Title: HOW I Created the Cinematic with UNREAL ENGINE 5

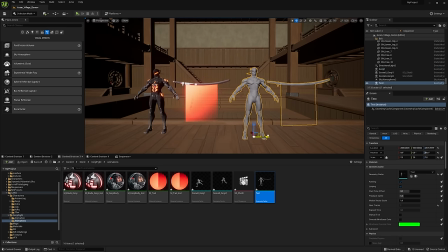498s
For a second Genji, there is no need to create material from scratch.
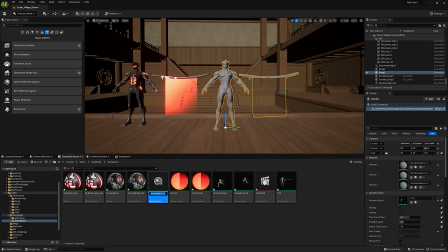502s
Just convert texture nodes to parameters, create another material instance and change the textures and colors.
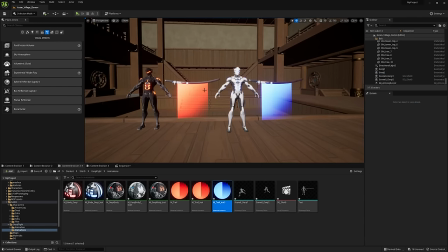514s
Easy! Let's go to set up environment lights.
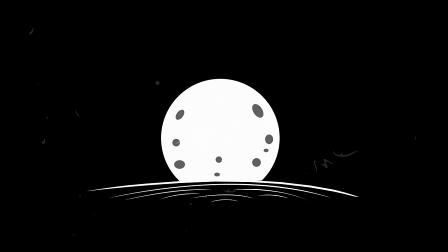519s
Since everything takes place at night, there are lots of light sources.
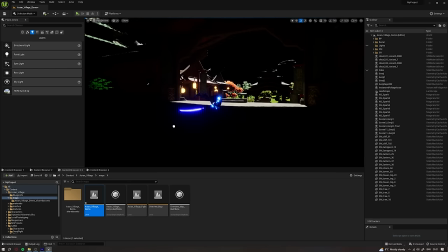524s
However, the main ones are the directional light and exponential high fog.
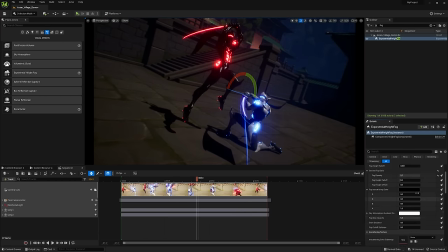531s
I used specific settings to give the light a bluish tint and create an atmospheric fog.
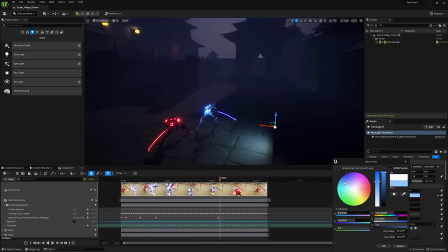539s
Throughout the process I added additional sources where needed utilizing point lights and rectangle lights.
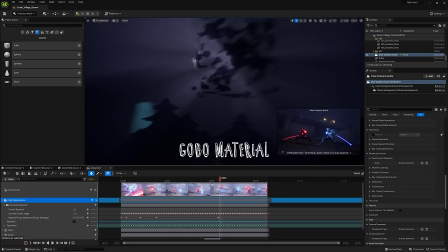549s
I also used Goba material to create more interesting shadows.
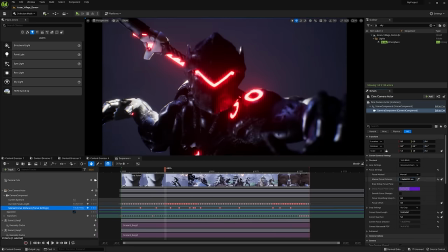556s
There's nothing complicated in light settings. Just play around with the values, understand what each parameters control, and rely on references and personal tastes.
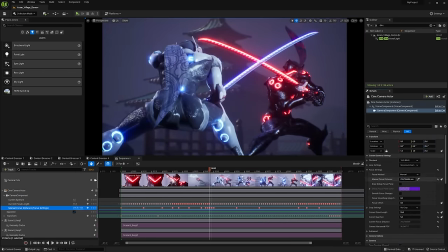565s
I recently delved into the topic of lighting, so I can recommend tutorials from William.
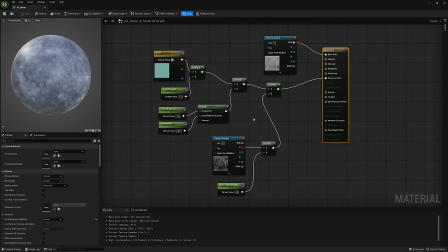570s
He explains things in more detail. Here's how I set up the moon material. I'll leave a link to the texture.
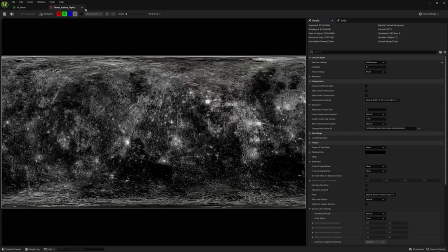576s
Additionally, I created an alpha mask to generate glow in specific areas using the same technique I mentioned earlier.
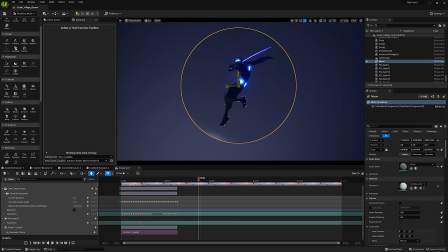583s
Create a sphere, assign a material and apply the necessary values.
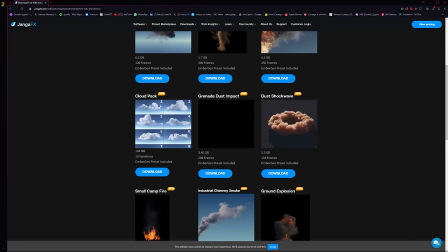592s
Clouds are simpler. I downloaded them from the Django FX. You also need to download the Sparse Volumetric plugin.
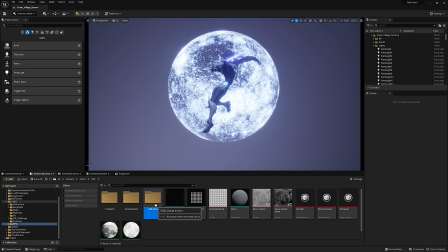600s
Links for download and installation will be in the description. After that, just drag the clouds into the scene and adjust the appropriate values.
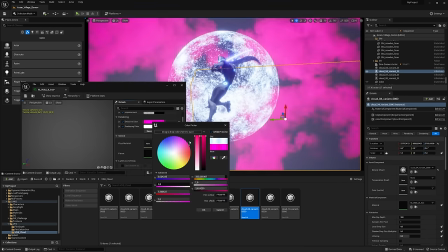608s
You can play with density, brightness and color. Remember, all these values can be animated.
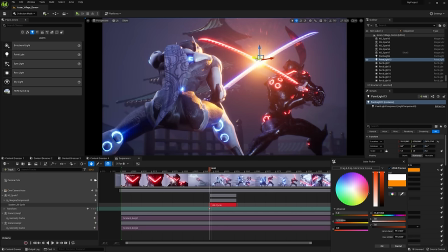615s
For example, I animated the brightness or intensity of the light to enhance the moment when the swords clash.
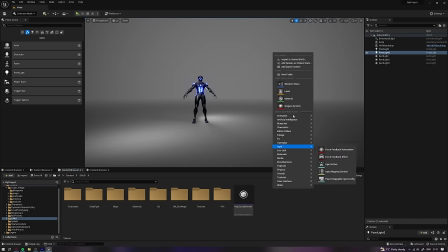621s
It's simple but effective method. Sparks. I created them with Niagara using a ready-made preset.
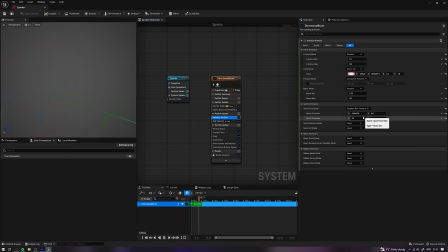630s
I changed the color, size and particle speed. I needed a fast and vibrant effect.
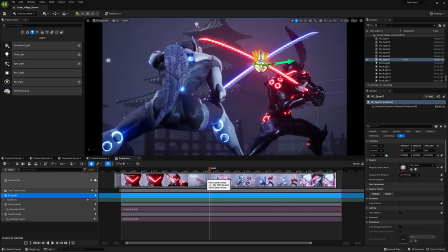636s
To see the sparks at the desired time, transfer it to the Sequencer. Click Track Niagara Component Life Cycle Track. Now you can control the timing of the effect.
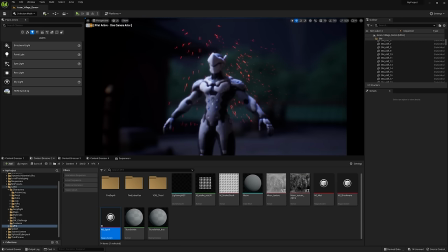649s
You might encounter an issue where particles do not blur on the camera.
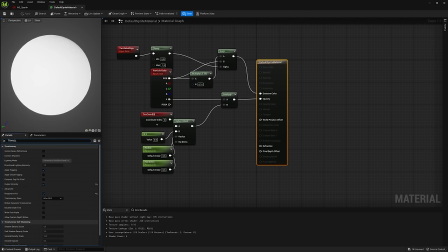654s
To fix this, go to the Effects material, find the Translucent Mass tab and set it to Before Dove.
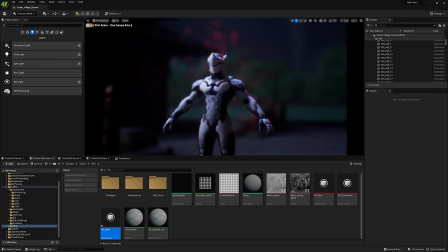660s
This will resolve the blurring issue.
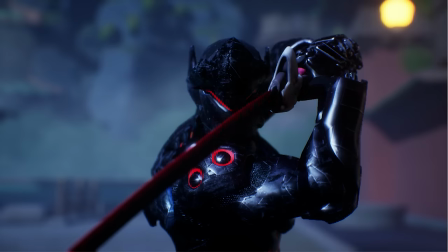664s
All animations are loaded, materials, lightings and effects are configured and And now it's time to start rendering.
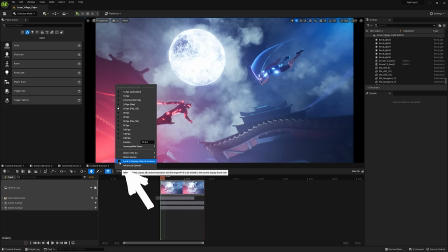672s
First, choose the camera from the sequencer. Also, uncheck the Lock to display at runtime option to achieve better quality in Motion Blur.
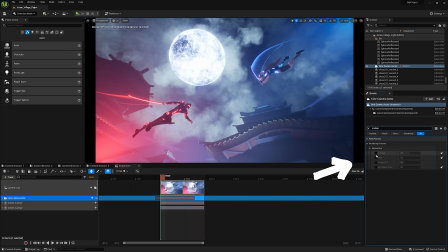681s
You can adjust Motion Blur settings in camera parameters. Next, go to the Render settings.
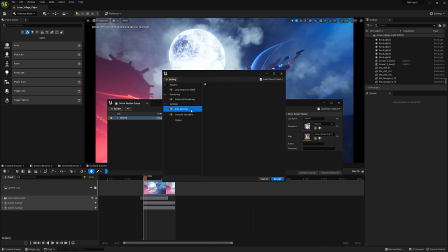686s
Choose the PNG format, add anti-aliasing, unsolved variables,
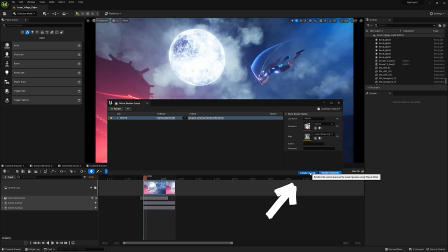692s
select a path, and click Render Local. Done. That easy.
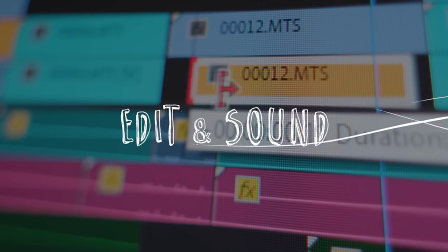698s
The final montage and sound design were done in Premiere Pro.
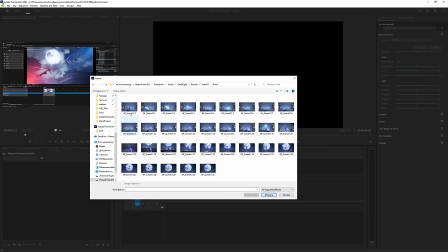702s
To see the render sequence as a video, click on Import, select the first frame and check this box.
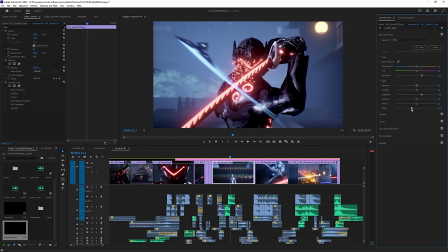711s
Add sound effects, make some color correction and the project is done.